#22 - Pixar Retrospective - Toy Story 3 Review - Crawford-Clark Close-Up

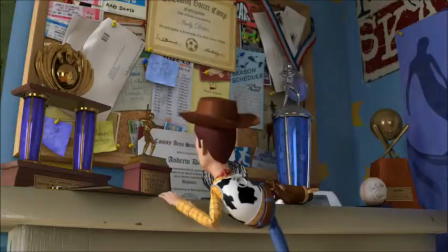[4:25]
It's an unconventional but inspired choice for the character, and marks the second time Pixar have used Keaton's voice. Prior to this, he voiced one of Lightning McQueen's competitors in Cars, but he has a much meatier role this time around.
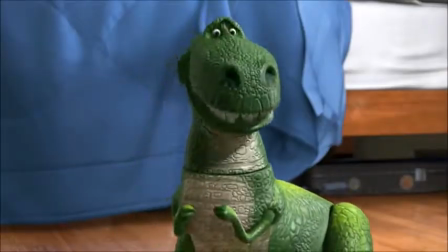[4:38]
Ned Beatty is wonderful as Lotso, injecting the character with a great dual personality, the darker side of which we'll see as the narrative progresses.
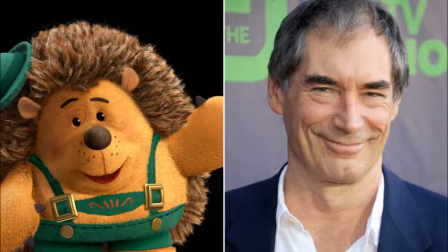[4:47]
Timothy Dalton even appears later in the film as new child Bonnie's hedgehog toy, Mr. Pricklepants, another great addition to the voice cast.
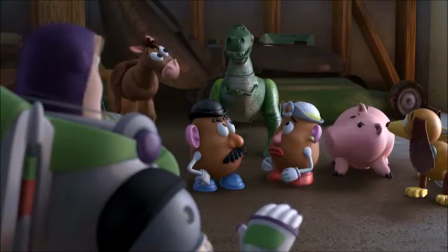[4:55]
Whilst the majority of the toys are impressed by Sunnyside and their welcome, Woody is not so convinced.
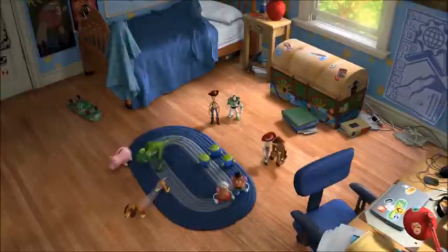[5:01]
Ever loyal to his owner, Woody decides to leave and bids farewell to the rest of the toys.
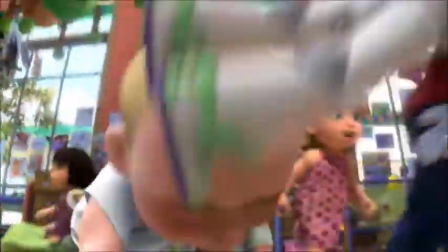[5:07]
These characters all feel so real and relatable, even down to Bullseye trying to follow Woody as he goes to leave.
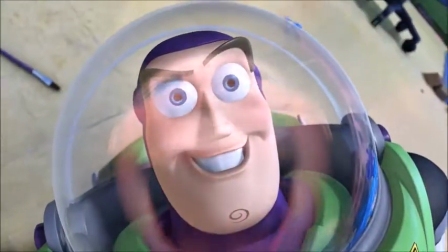[5:13]
We soon learn that Woody had a lucky escape as he's found by Bonnie and she takes him
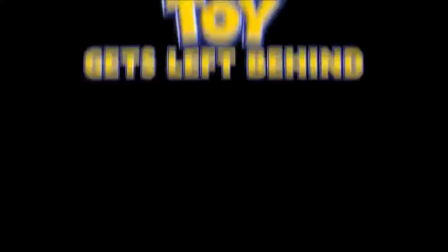[5:19]
home to meet her own toys whilst the rest of the gang discover that playtime with toddlers is an ordeal.
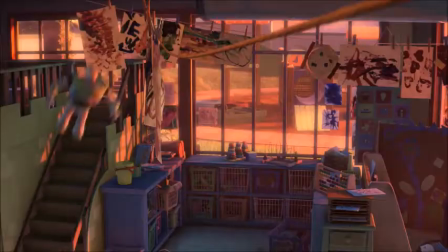[5:25]
When the toys decide they're going to ask Lotso if they can change rooms to play with the gentler kids who are old enough to play nicely with their toys,
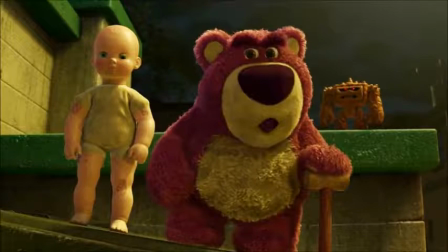[5:33]
Lotso quickly turns and becomes a nightmare for the new recruits. What begins as a happy, welcoming home soon becomes a prison environment,
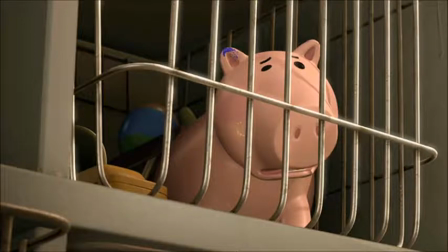[5:42]
and what follows in the toys trying to escape and Woody returning to try and rescue them is like Pixar meets The Great Escape.
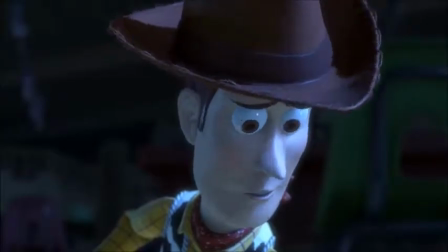[5:51]
Toy Story 3 is a breeze from start to finish.
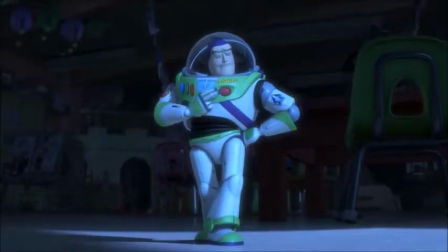[5:54]
Despite returning to the longer runtimes of films like The Incredibles or Cars, at an hour and 45 minutes, this is one of Pixar's longest features.
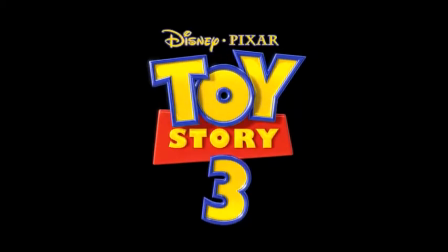[6:02]
The film never drags, and that's down to great characters, a brilliant,
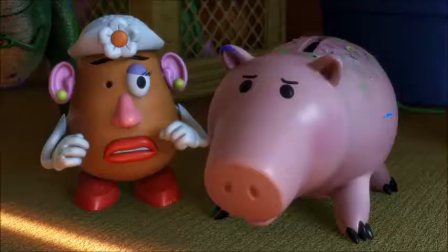[6:07]
engaging story, and, a staple for the Toy Story films, wonderful humour.
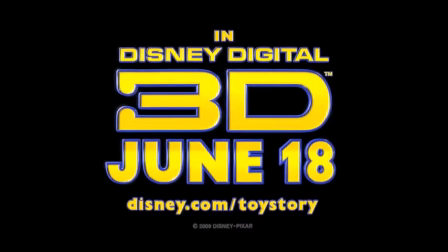[6:12]
That being said, there's a lot of darkness in the latter half of the film.
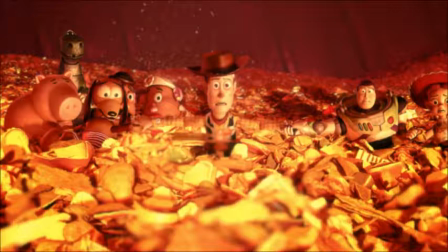[6:16]
Pixar have proven in their previous two successes, WALL-E and Up, that they're not afraid of breaking new ground and emotional territory, and Toy Story is no exception.
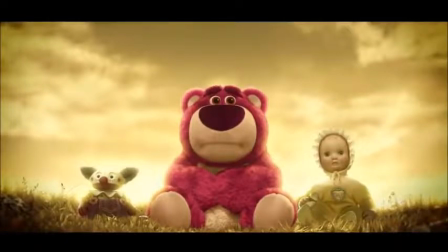[6:25]
Lotso's story of abandonment from his previous owner is from the same mould as Jessie's from the second film,
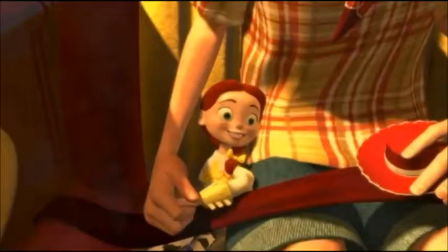[6:30]
despite the fact that even though it's a beautifully animated sequence, it has less emotion at its heart due to the fact that we know now that Lotso is the villain of the film.
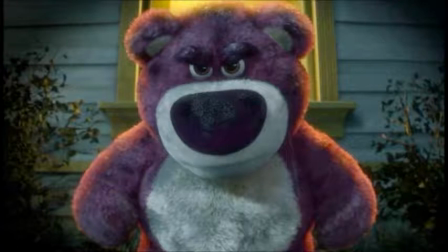[6:41]
Nevertheless, it's there to tug at our heartstrings.
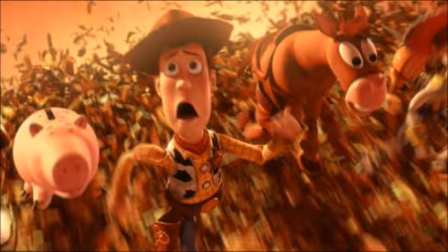[6:44]
Pixar do this best, however, in a genuinely tense moment in the final act of the film, as the toys help Lotso as they fall into a garbage incinerator,
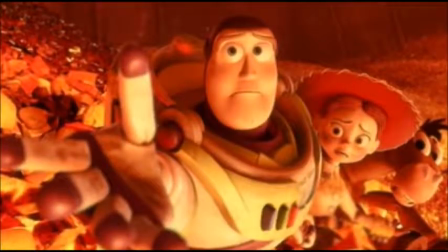[6:52]
only for Lotso to run off and leave the struggling gang as they fall towards the fire.
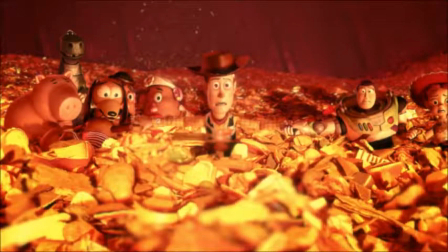[6:58]
Watching this even as a man in my mid-20s, I admit I cried for these toys, sure that this was the end, until the aliens from the first film come to the rescue in a euphoric,
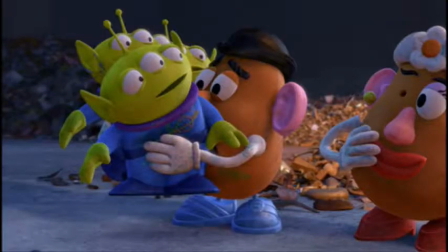[7:08]
crowd-pleasing moment, arriving at just the right moment in the film. That the toys are all holding hands, together, accepting their fate,
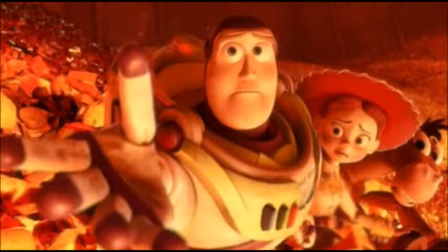[7:16]
is a heartfelt echo of Andy's mum in Toy Story 2, that toys don't last forever.
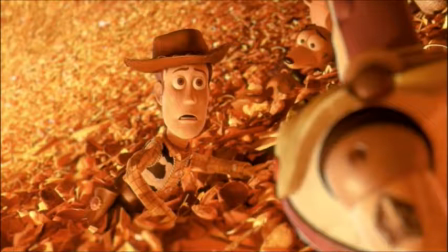[7:21]
And we're right there with them, prepared to say goodbye to these characters, even if just for a fleeting moment.
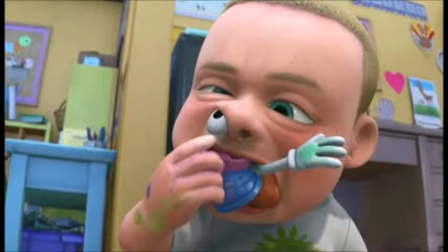[7:28]
As with the best of Pixar, with Toy Story 3 there's plenty for the adults to enjoy and relate to, as well as the children.
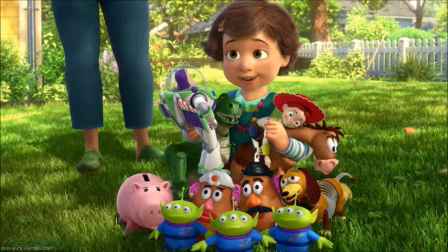[7:35]
Whether it's the adult references in the toys' jokes, or in this case, it's the inevitability of growing up and knowing that playtime can't last forever.
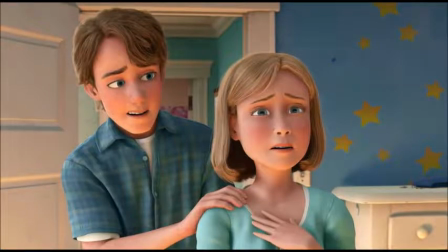[7:43]
There's a sweet moment where Andy has emptied out his bedroom and his mum stares around the room and starts crying, which all parents can relate to when their children fly the nest.
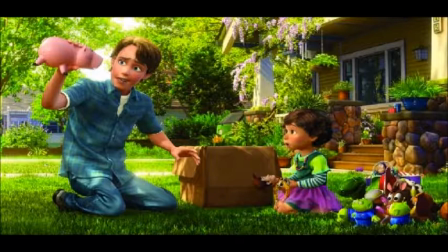[7:53]
Our standout scene, however, has to be the very end of the film, as Andy relinquishes control of his toys to Bonnie,
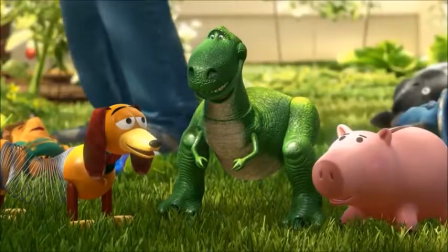[7:59]
who he knows will be a kind owner and look after his childhood friends.
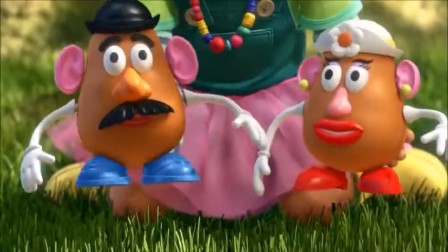[8:03]
If the ending doesn't floor you emotionally, with Andy talking about how faithful Woody is,
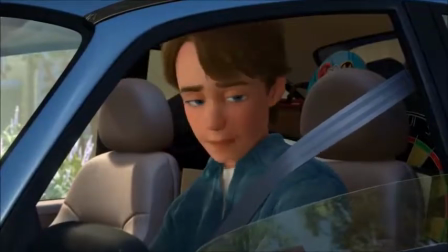[8:08]
and then departing for college, thanking his toys for all the memories, then nothing in the Pixar canon will.
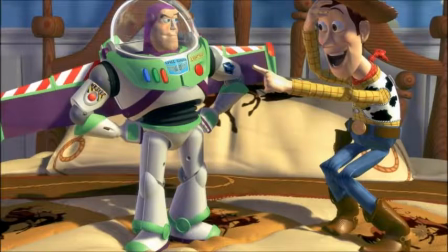[8:15]
We began this trilogy in 1995. Toy Story was the studio's daring first feature film, with clouds in the sky on Andy's bedroom wallpaper.
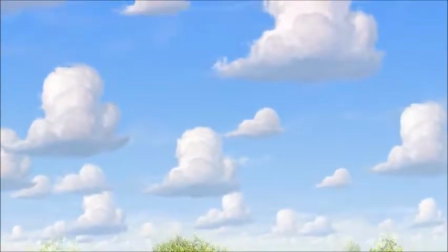[8:24]
And now 15 years later, we've come full circle, as the camera closes in on a cloudy sky and we say farewell to the toys.